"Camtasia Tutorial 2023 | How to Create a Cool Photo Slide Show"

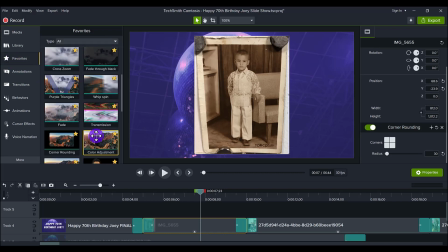(8:13)
And I always recommend using the favorites. And I went and I just dragged this down onto the photo, and it shows up here, corner rounding.
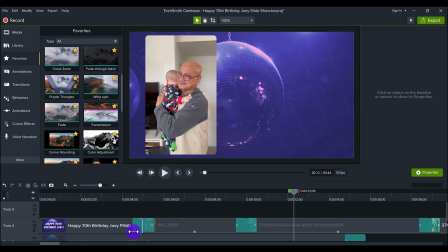(8:23)
And I rounded all of the photos and all of the videos, giving it that nice polished look. So I went through and I did that. I added that for every photo and video.
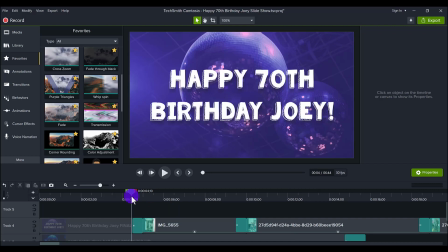(8:35)
Then you'll notice the transition from photo to photo to photo to video. There is a transition. So you can see here there's like a spinning thing.
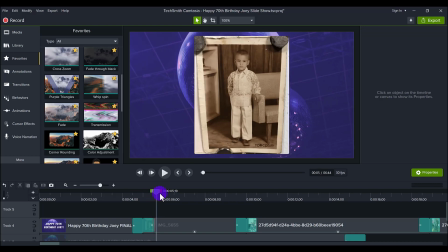(8:46)
Again, creating movement and, you know, not making it boring for the viewer. Because usually when you don't have this, it's just going to switch over to it.
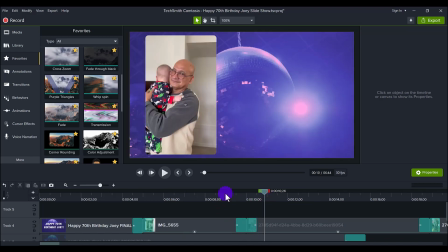(8:55)
And it's not going to create like a cool effect, right? So I added in one of my favorite transitions that Camtasia has ever released, the whip spin. So this is also in my favorites, can be found in the transitions.
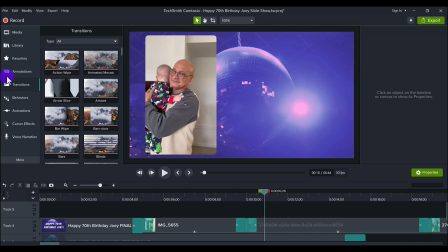(9:11)
There's like, I don't know, over 100 transitions, but really there's only 5 that I really like and that I use. And I favorite them and I put them here. And I thought the whip spin would be a great
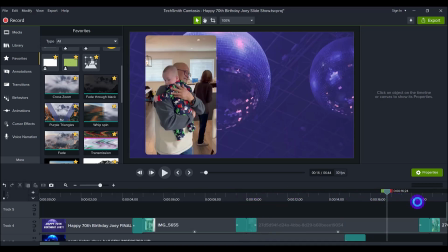(9:26)
transition to add in to, you know, go from photo to photo, photo to video.
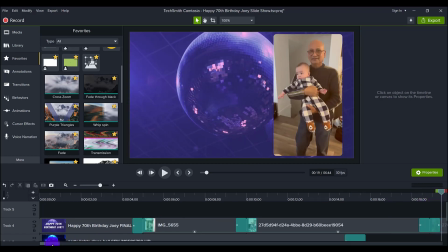(9:33)
It's a really cool effect. People tend to enjoy it. And so that's what I added in between every single different photo and video.
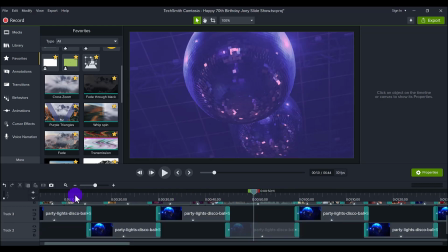(9:44)
Now you'll also notice that I have many clips of the disco ball here.
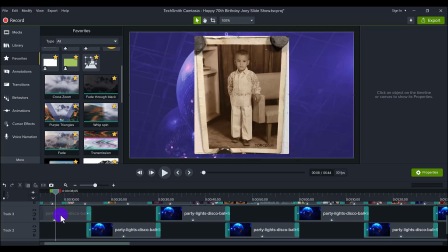(9:48)
So the reason why that is because this disco ball clip was only like
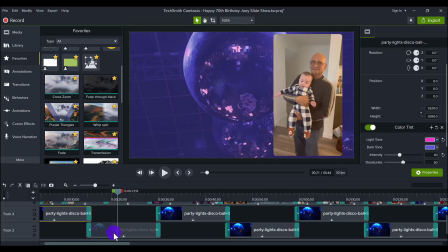(9:55)
15 seconds long, so I had to duplicate the video background here to have it continuously going. And if you notice, there's a little bit of an overlap here. So this one's overlapping
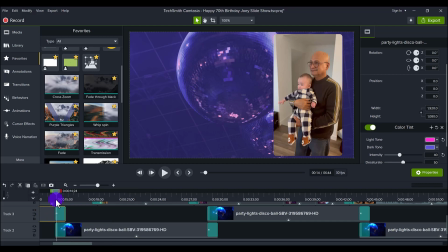(10:11)
this one's overlapping this one, and there's a transition here of fade.
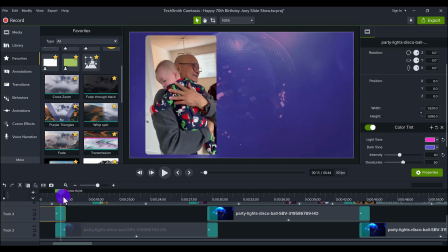(10:17)
So it looks like it's just kind of continuing, right? You can see it's very seamless. If I did not have this fade and I just did this overlap here, it would look very choppy and very cut and paste, and it's just not gonna look good.
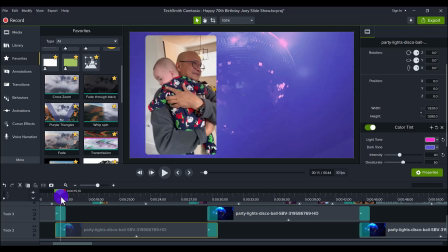(10:37)
Again, it's all these little details that make it look professional, right?
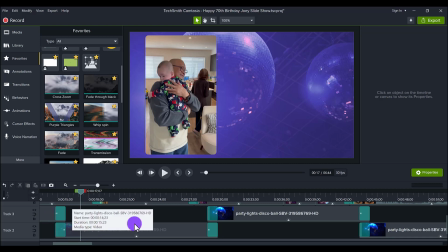(10:42)
And then once you have it done for one set, you literally can duplicate it and have it go for the entire duration.
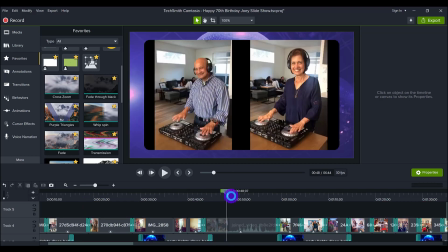(10:50)
Now, initially, I didn't know how long this slideshow was gonna be. I just placed all the photos and the videos and saw the length of it.
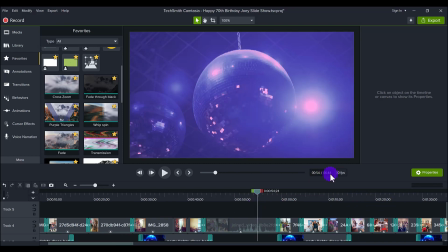(10:58)
And I saw, okay, it's gonna be like 6 minutes and 44 seconds. And so you'll notice the song is not 6 minutes and 44 seconds.
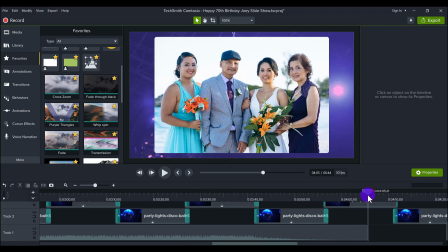(11:09)
The song only goes up until 4 minutes, 5 seconds. So what I had to do was duplicate the song, copy it, and paste it over here.
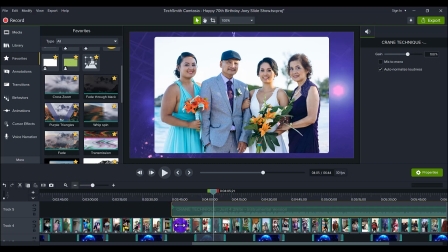(11:22)
And let me just zoom out a bit. And I had to have it overlap.
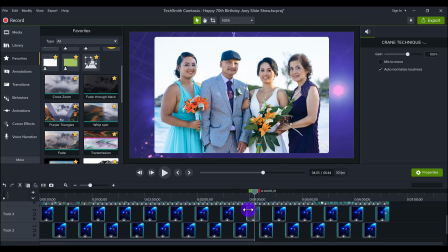(11:28)
So as you can see, the timeline's over here. And then the song starts over here.
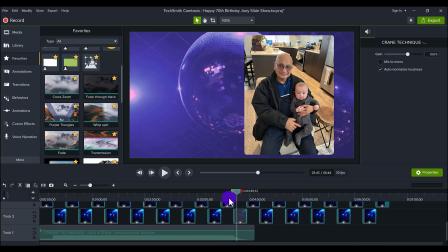(11:35)
And we had to do an overlap. I tend to do it when the song is going down, right? You can see the audio level of the song is starting to fade, right? Because the song is ending.
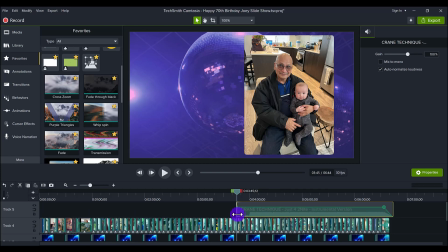(11:48)
And then usually in the song, it's fading in, right? I didn't have to add any audio fade or fade out or fade in because the song is naturally doing that.
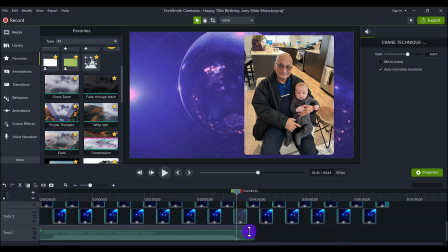(11:59)
And so the transition of overlapping the audios was fine.
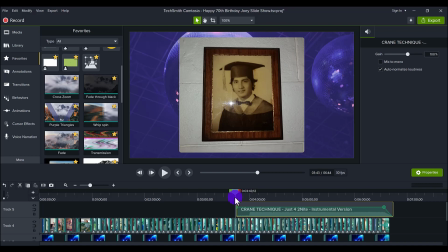(12:04)
And if I play it here,
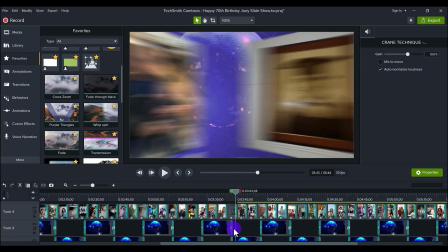(12:06)
I'll play it as it's transitioning into each other, and it's not too harsh on the ears, right?
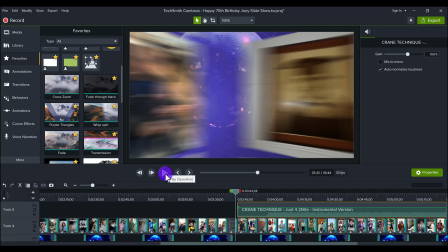(12:13)
So I'll just play it.